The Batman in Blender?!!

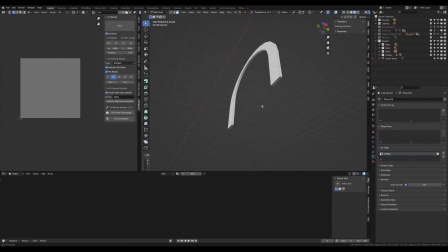245s
For this, I'll create a 4K UV grid texture which I will apply to all my objects as I unwrap them,
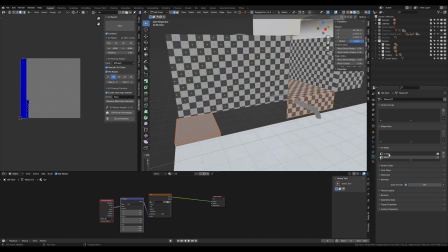252s
and this will let me see if I'm doing a good job or a bad job. And I'll know if I'm headed in the right direction if the squares in my textures look like squares.
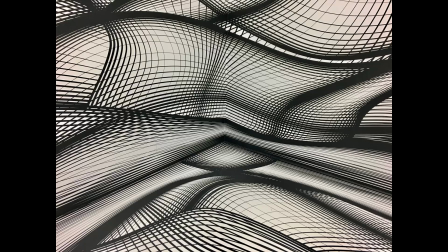260s
You tend to forget what squares look like when you see this for hours on end as you sort this whole mess out.
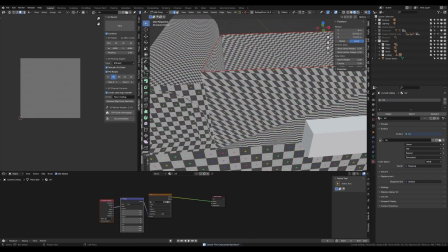267s
As I UV unwrap my object, you'll see me adding these red lines, which are called seams.
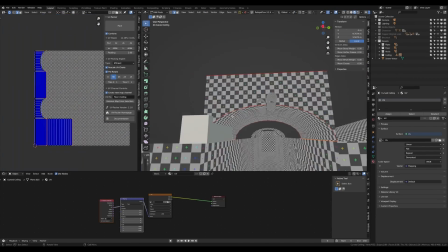273s
These basically tell Blender where to cut the object as it flattens it.
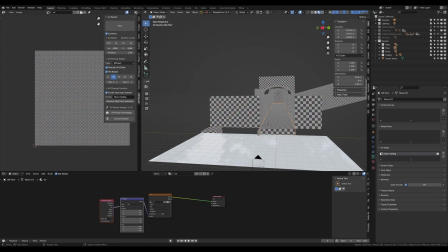277s
I mainly add these along the top and bottom of objects and along one of their sides, or wherever the faces take a sharp turn like a corner.
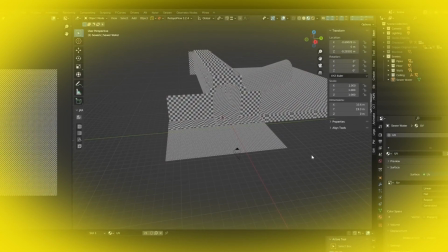285s
And after doing this nightmare, we're left with this. From here, we'll start by adding our textures. The floor will get this concrete material, and the walls will get this stone wall material,
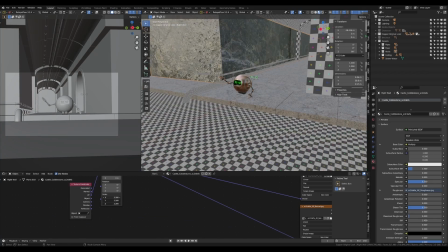297s
which if you remember is the same one we used for the Temple of Time.
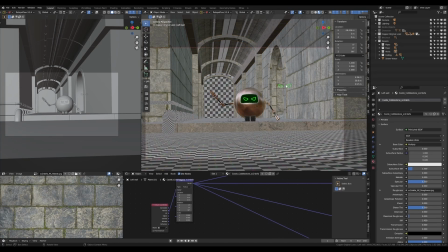302s
This stone wall material will also be applied to the arches and ceiling, whilst the concrete beams will get a concrete material.
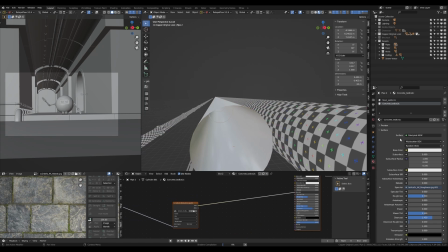310s
As for the pipes, I'll give them a metallic material and I'll mix it in with some grunge black and white
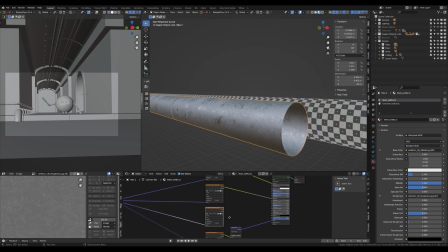316s
texture to give them a nice old feel and layer it in with some scratches for extra details.
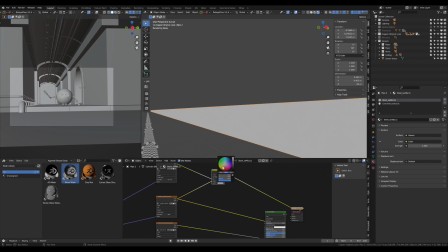322s
Then using another grunge map, I'll use it as a mask to give the pipes some rust.
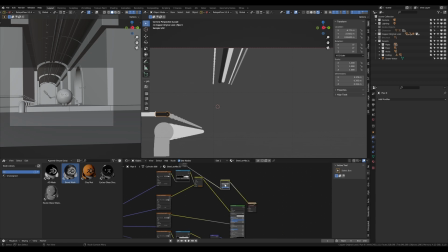328s
All the other pipes get basically the same material, but to prevent them from looking all the same,
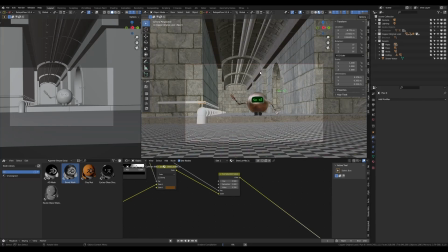333s
I'll use the random socket of an object info node connected to a hue saturation to give each pipe a slightly different color.
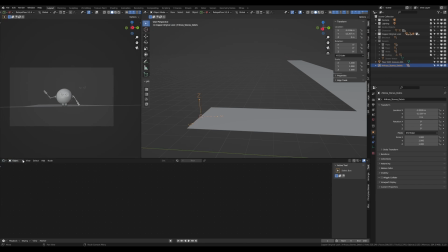342s
Now don't ask me why, but for some reason I decided to move on away from texturing and onto scattering pebbles along the ground, because apparently that's more interesting.
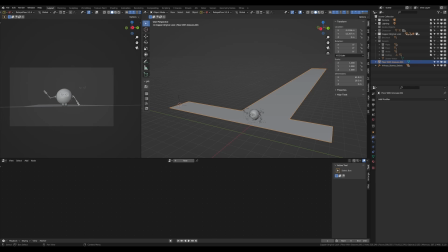353s
To do this, I'll bring in some pebble meshes and add a plane and shape it more or less like our floor is shaped, and we'll use that to distribute the pebbles using geometry nodes. To start, I'll distribute points along the floor and lower the amount of points there are.
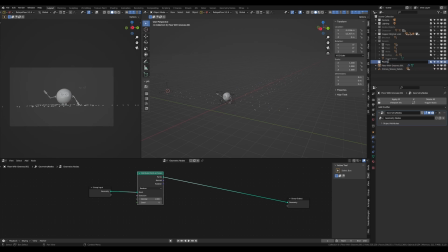369s
Then, using an instance to point node, we can distribute and scale our pebbles.
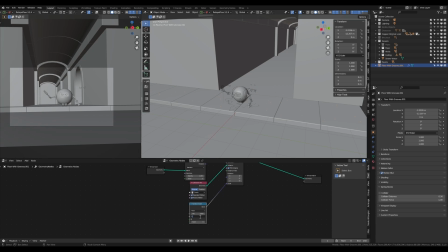375s
I wanted each pebble to have a different size, so I brought in a random value node and told it was the minimum and maximum size the pebbles are allowed to have.
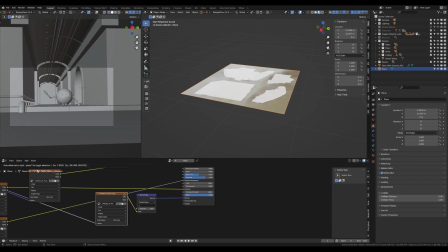383s
But the pebbles weren't enough, so I brought in an old paper decal, cut it into 4 pieces,
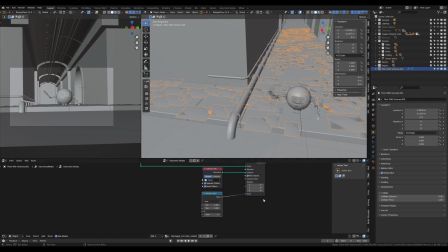390s
and using the same method, I distributed on the floor, but I did something extra.
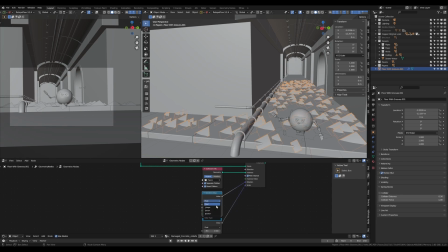395s
I gave each paper a random rotation, and to add to the detail train,
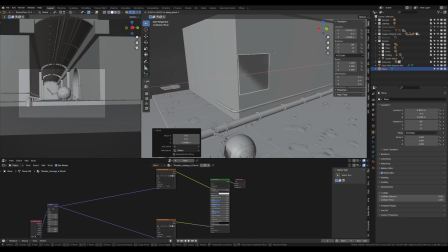400s
I decided to apply this leaky grunge material to a plane and began duplicating them and placing them along the walls and water edges.
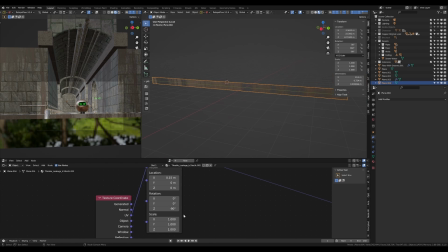408s
At the time, I thought this was a good idea, but it turns out it wasn't, because then the leak would not adjust to the normals of the wall, so it just ended up looking off.
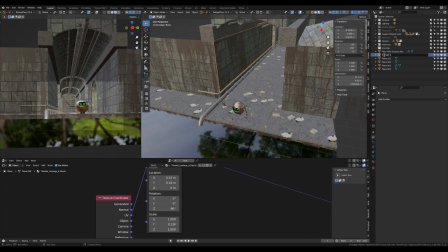420s
So while you might see me do this here, I end up scrapping it in the end and just applying the grunge right onto the material, the wall and concrete.
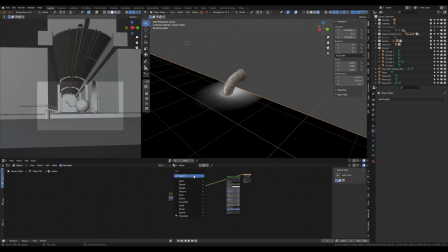429s
But now it was time for the water.
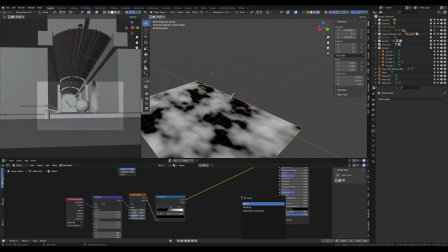431s
To do it, I'll use a noise node and a color ramp, and I'll use that to create a black and white texture of what I want the water to look like.
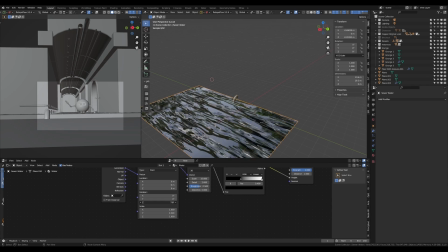439s
Then I plug that into a bump node and we got our water, after lowering the roughness of course.
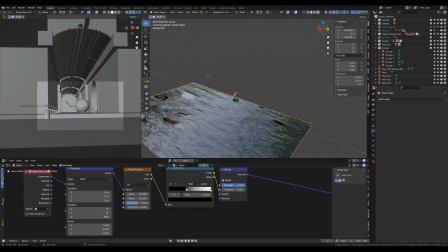444s
Then I play with the scale till I'm happy. But I didn't only want the water there, I also wanted it to be distorted by where the pipe touched the water.
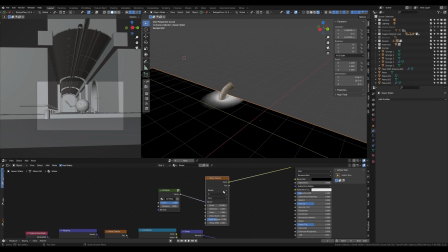452s
So I used that custom AO map, and this gave us a mask where the pipe and the water meet,
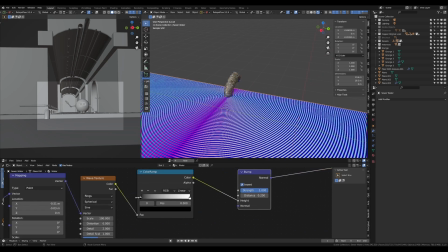459s
and I mixed it with a wave texture in a bump node, and we can get this cool ripple effect.
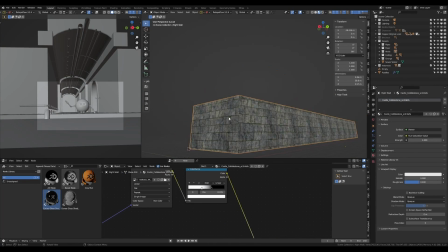463s
Then to give our walls a bit more grime, I used yet another grunge texture and threw it in here to help dirty up the walls.
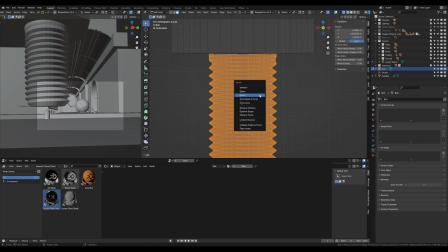471s
And for a bit of extra detail, I used the Bolt Factory add-on to give the pipes that enter the water some bolts along the edge.
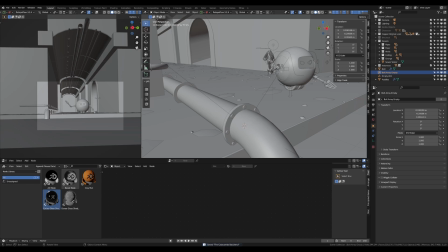478s
But now came time to turn our cute little copper friend into a dark brooding crime fighting machine.
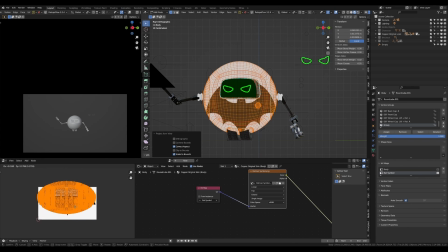484s
I'll color him a dark gray, and using a black and white bat symbol layered in with some grunge, I'll use it to make the bat symbol.
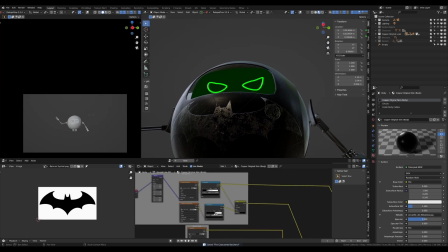491s
I also connected to the normal to make the bat symbol pop out a bit.